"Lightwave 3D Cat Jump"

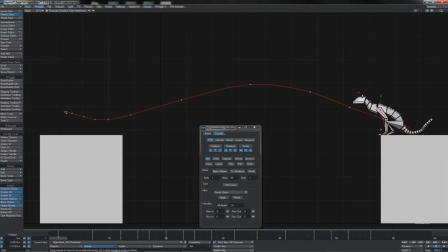I think that we've got an awful lot of this done right, right away. We can see he's got a little bit of a worm forward there on his Z as he comes into his initial crouch. I don't actually think that's bad. I think that's worked out quite nicely. Whilst he's in the crouch, he's holding solid.
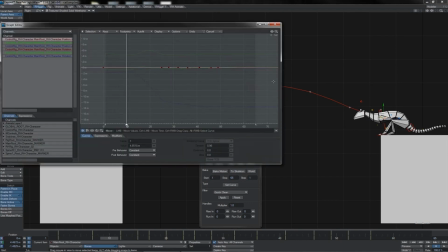So what I'll want to do is probably just tweak the curve there so as it isn't completely solid hold. So we can just reduce that from 1 just a little bit, not a huge amount.
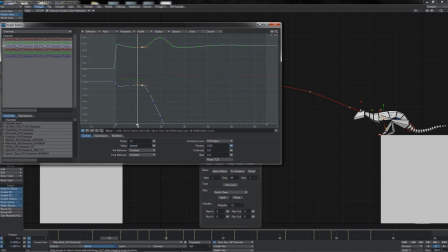Same on the opposing side as well. That gives him just a little bit of weave and follow through. I am going to tweak off that initial Z key there, just so he doesn't loop out quite as much. There we go. It's sort of, look, we get that little, yeah, tiny little bounce.
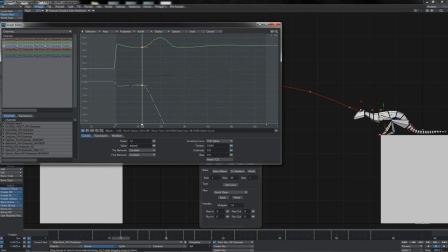Maybe it's a little strong. Just tweak that back a bit. There, that's looking pretty good. So we get that nice roll, you know, that organic follow through into his anticipation just coming out of our curves there.
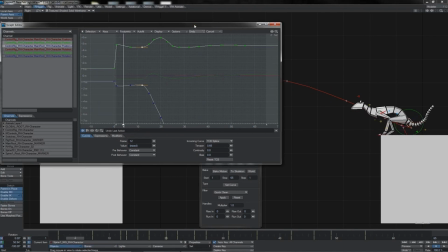I think that looks pretty good. Let's have a look at the rear end controller here, because that's sort of coming up before it goes down. Okay, again, that's coming out of our interpolation here, so let's just tweak that off there, because that should be nice and flat.
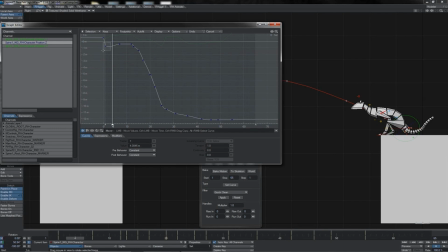Okay, that's good. And again, let's just adjust that Z part of it there, and we can just unroll that a little bit, I think, to give him just a little bit of, you know, just a little bit of bounce in that
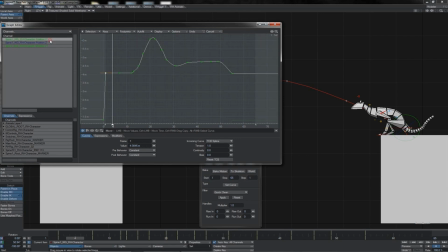initial section there. Let's also have a look at the Y, yep, and the pitch there. Okay, we'll also go for just a little bit of overbounce here. Again, just tiny little amount. See how that plays. There we go.
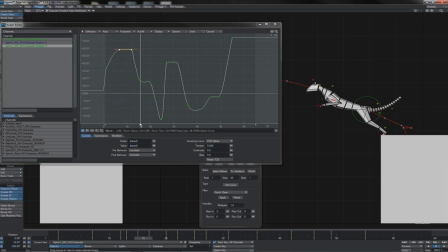Oh, that's better. I think that's a lot cleaner there. Okay, we've also got a pretty tight hold on this somewhere in the middle.
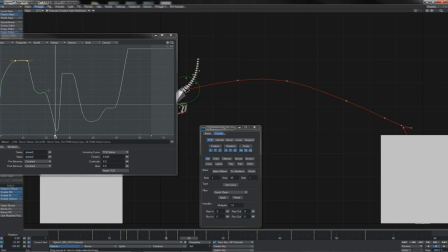Let's see how all of this plays out. What I think I'm going to do is I'm just going to work that off a little bit tighter there,
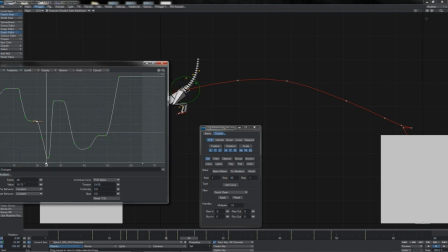and let me just move my view so as we can actually see properly here.
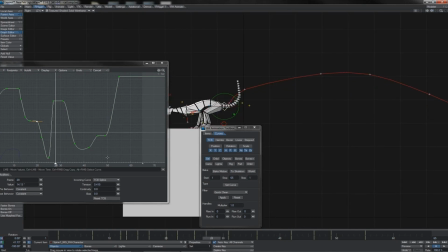We're getting this very flat hold along the top there, so I think I'm just going to, you know, work that out and let that have a little bit of bounce in it. Meanwhile, I'm going to tighten up these ones so that doesn't bounce quite as much.
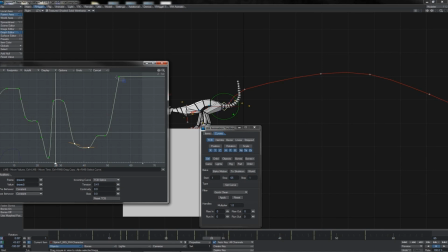So again, he's sort of resisting that motion somewhat, and I'm going to slow in or ease in to this final position there. I think that's quite nice. I'm going to allow for a little bit of bounce perhaps here. Let's see how that actually looks. Yep, that's good.
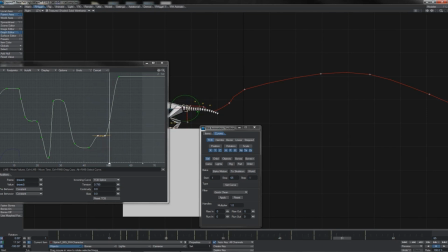Look, it's just that tiny little dodge that occurs across those frames there, which I think is nice.
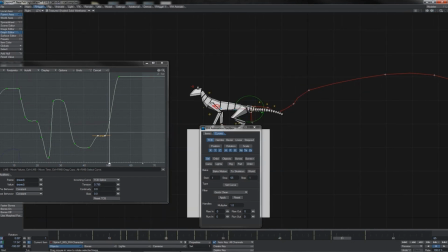Let's go back and look at the root again for any such things that might be occurring on here. Bring up the graphs for that. Let's just have a look at, well, basically all of the channels in motion, see if we can spot anything particular.
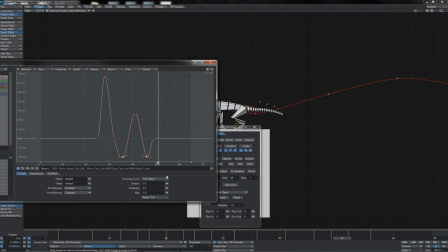Well, there's the X, that little side-to-side weave he does. We'll just give that a little tweak, I think. The Y position to me looks pretty good. Again, we'll ease into his, you know, final seated position there like that,
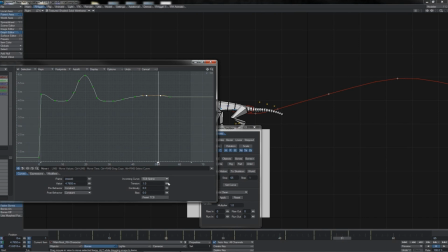and I'm also going to, even though those are held, I'm going to give that just a little bit of smoothness over the top there. Look at his Z again, yeah, all pretty nice.
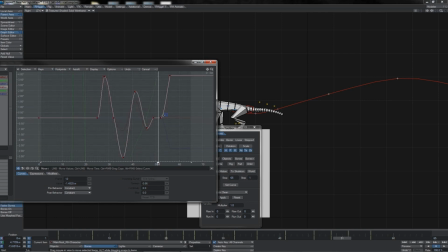And have a look at the X again. We've got the little bit of weave there, which I think we can allow for. Sorry, the heading, not the X, I should say.